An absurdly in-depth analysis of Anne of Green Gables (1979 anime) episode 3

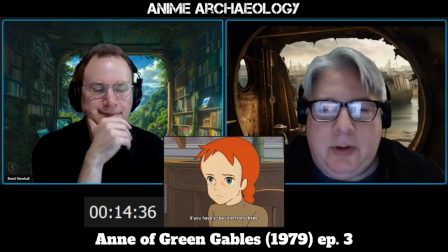But I mean, it's just, but you know, it's more to her point, which is, you know,
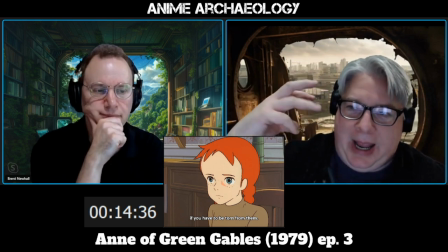this is, it's a little bit over the top, but it has to drive that message home because the shot that we just saw,
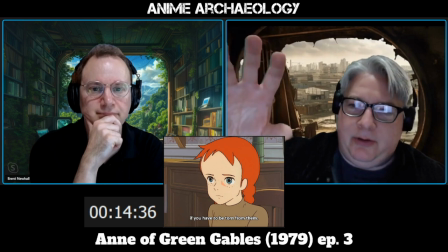literally 2 second shot that we saw is what's going on literally in her mind.
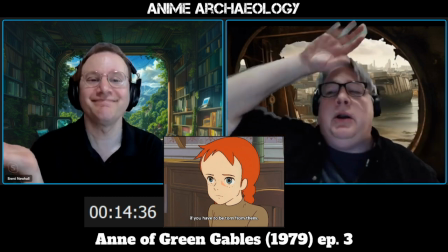So this isn't her, like the other night, it's like, I'm in the throes of despair. No, she's really sad.
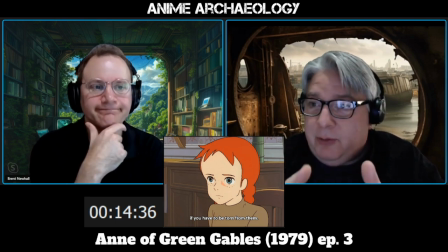You know, this is meaningful. This is not just her being melodramatic.
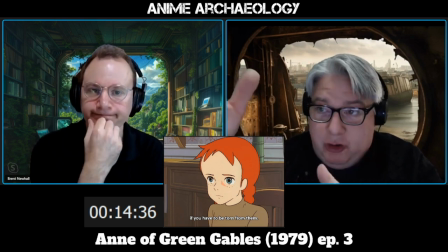This is her just like, I don't want to, you know, I want to, in her mind, she's there, but she doesn't want to do it.
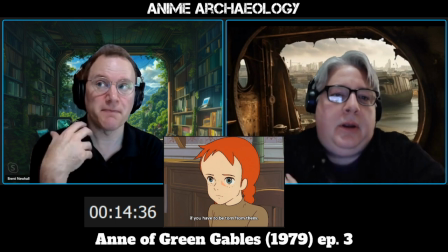Yeah. Well, it's also an important message for Marilla, right?
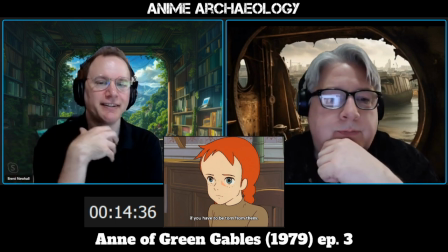Yeah. Like, you know,
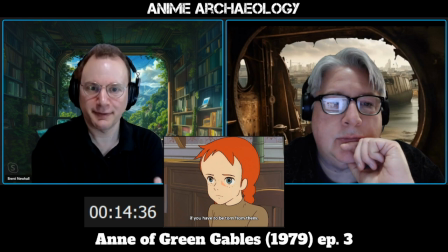do you want to be torn away from this? Right. Like it's right. The whole message of connection.
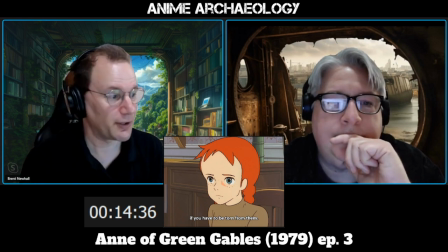Yeah. No, you're absolutely right.
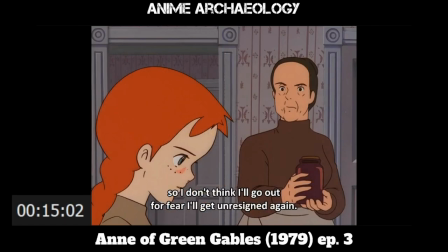I'm sorry, Marilla's expression here is just, they're definitely adding a little comedy to that of her saying, like,
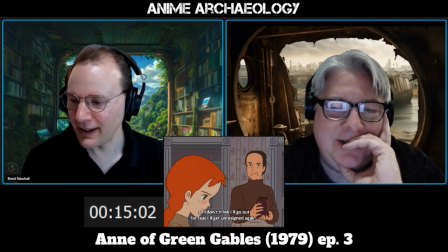girl, just calm down a bit. I'm asking you. Yeah. Not that Anne's emotion isn't warranted, but like you said, a little over the top.
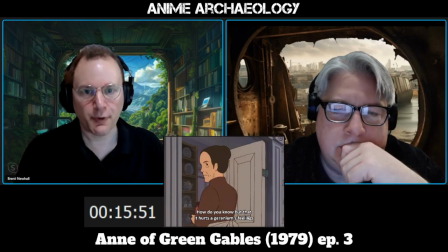So this is a metaphor as well, you know.
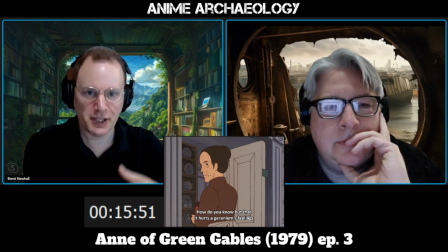Hurting and draining his feelings by not giving it a name, just like you're hurting Anne by not acknowledging her as a person with needs.
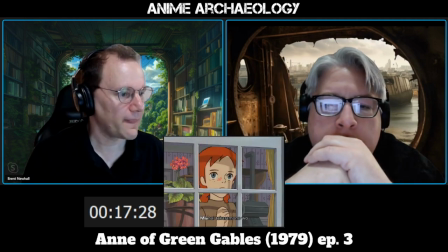Right. More symbolism, the bars of the cell, if you will.
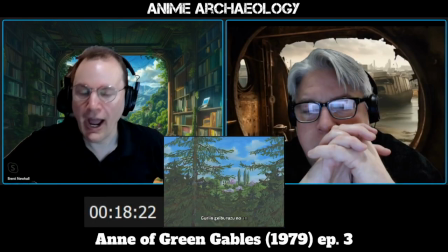Locked in. All right, I don't know the answer to this. Why is Takahata doing this?
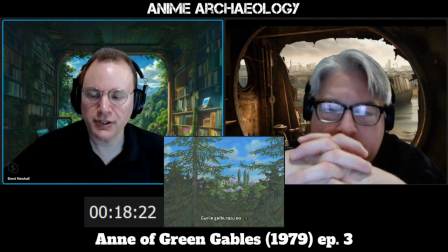Why are you spending so much time with Anne just sitting in that chair, imagining the outside, moving to the outside? I guess her imagination is taking flight, moving to the outside. But he's really pushing this. Yeah.
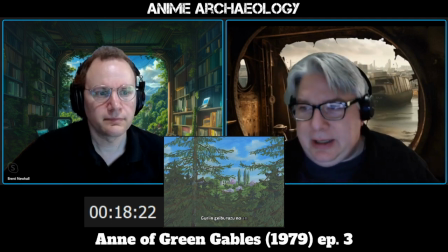It's almost like she's collecting as much as she can in her head before she goes away. Yeah. Right? So she's envisioning all this. Whether it's real or not doesn't really matter.
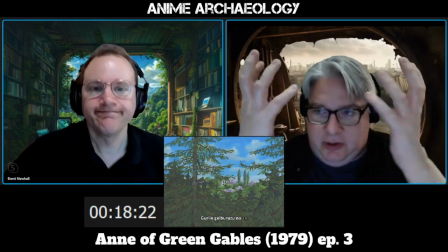It's what because she talks about her imagination.
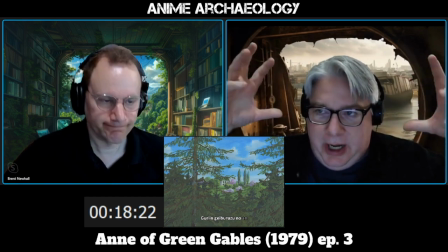So this is the snapshot that she wants to have in her head so that she can remember this in the future. I think you're absolutely right. Okay, so That's brilliant.
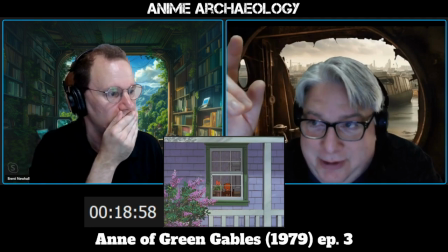How many moving parts are in this shot? No kidding.
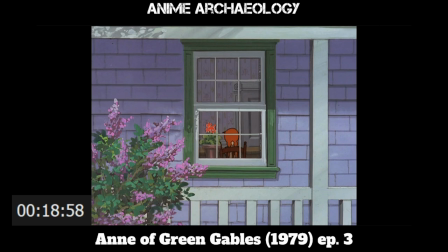We've got the porch, the wall,
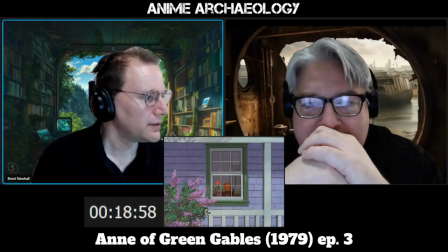and I think the back wall as well. Yeah. Wow. Let's see if we can... Oops.
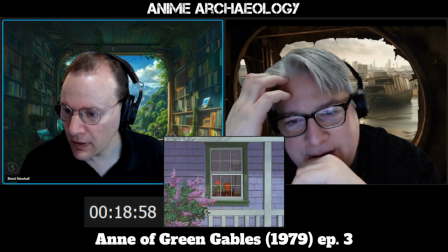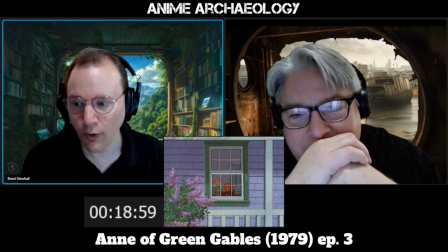Yeah, all four of them. Jeez. Wow.
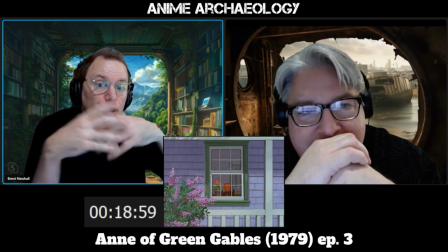And to your point, for a shot of the house and just Anne in a window, like,
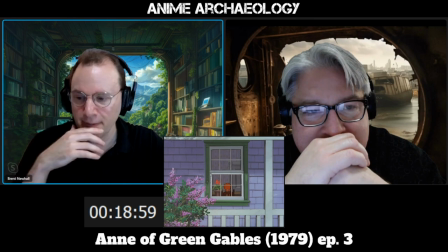it's just a reminder of Anne being inside, but what a complicated shot.
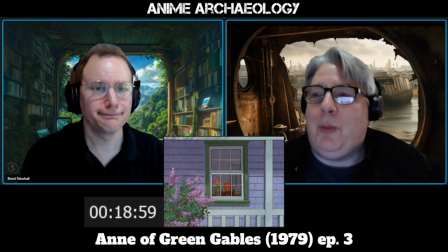I know, right? Can you imagine, like, the storyboard? Okay, we're just going to do the shot of Anne sitting in there. It's like, I was like, okay, we're going to do this, like, 3 weeks later. They're like, you did, like, four moving parts in this shot. And him, I could just imagine turning around going, yeah.
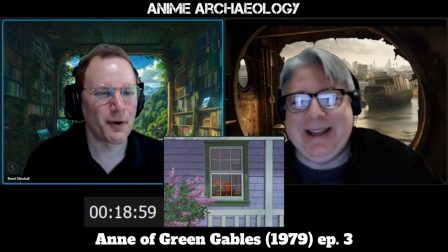Yeah, I did. We're making art here, boys.
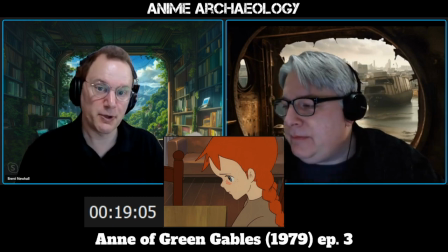Also, I just have to call out how much emotion they can call out with
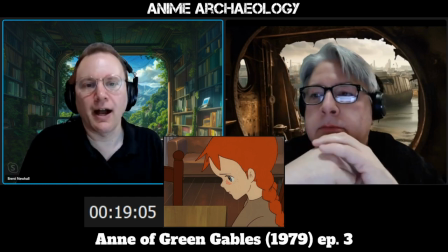maybe eight lines there on her face. Right.
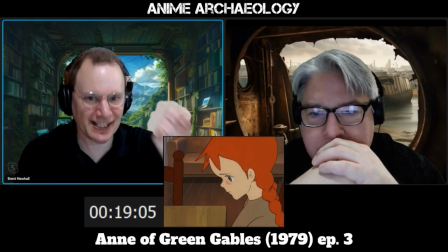It's kind of her outline, the precise angle of that one eyebrow, and mm-hmm. then her eye.
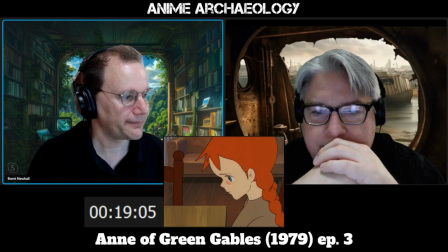Man. Yep. Amazing. There was no goodbye to Matthew.
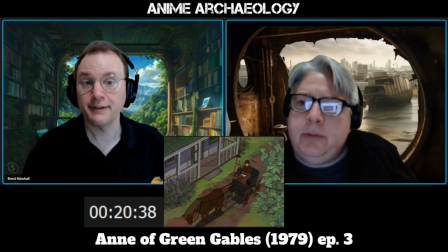You're right.
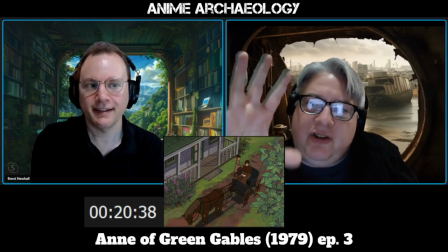They totally omitted that. That's something you would expect. Yeah. Even if he doesn't say anything.
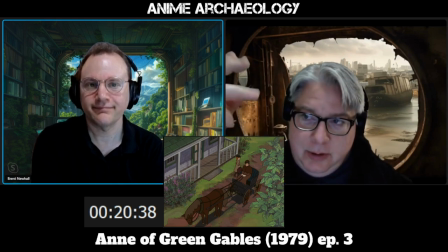Mm-hmm. Right?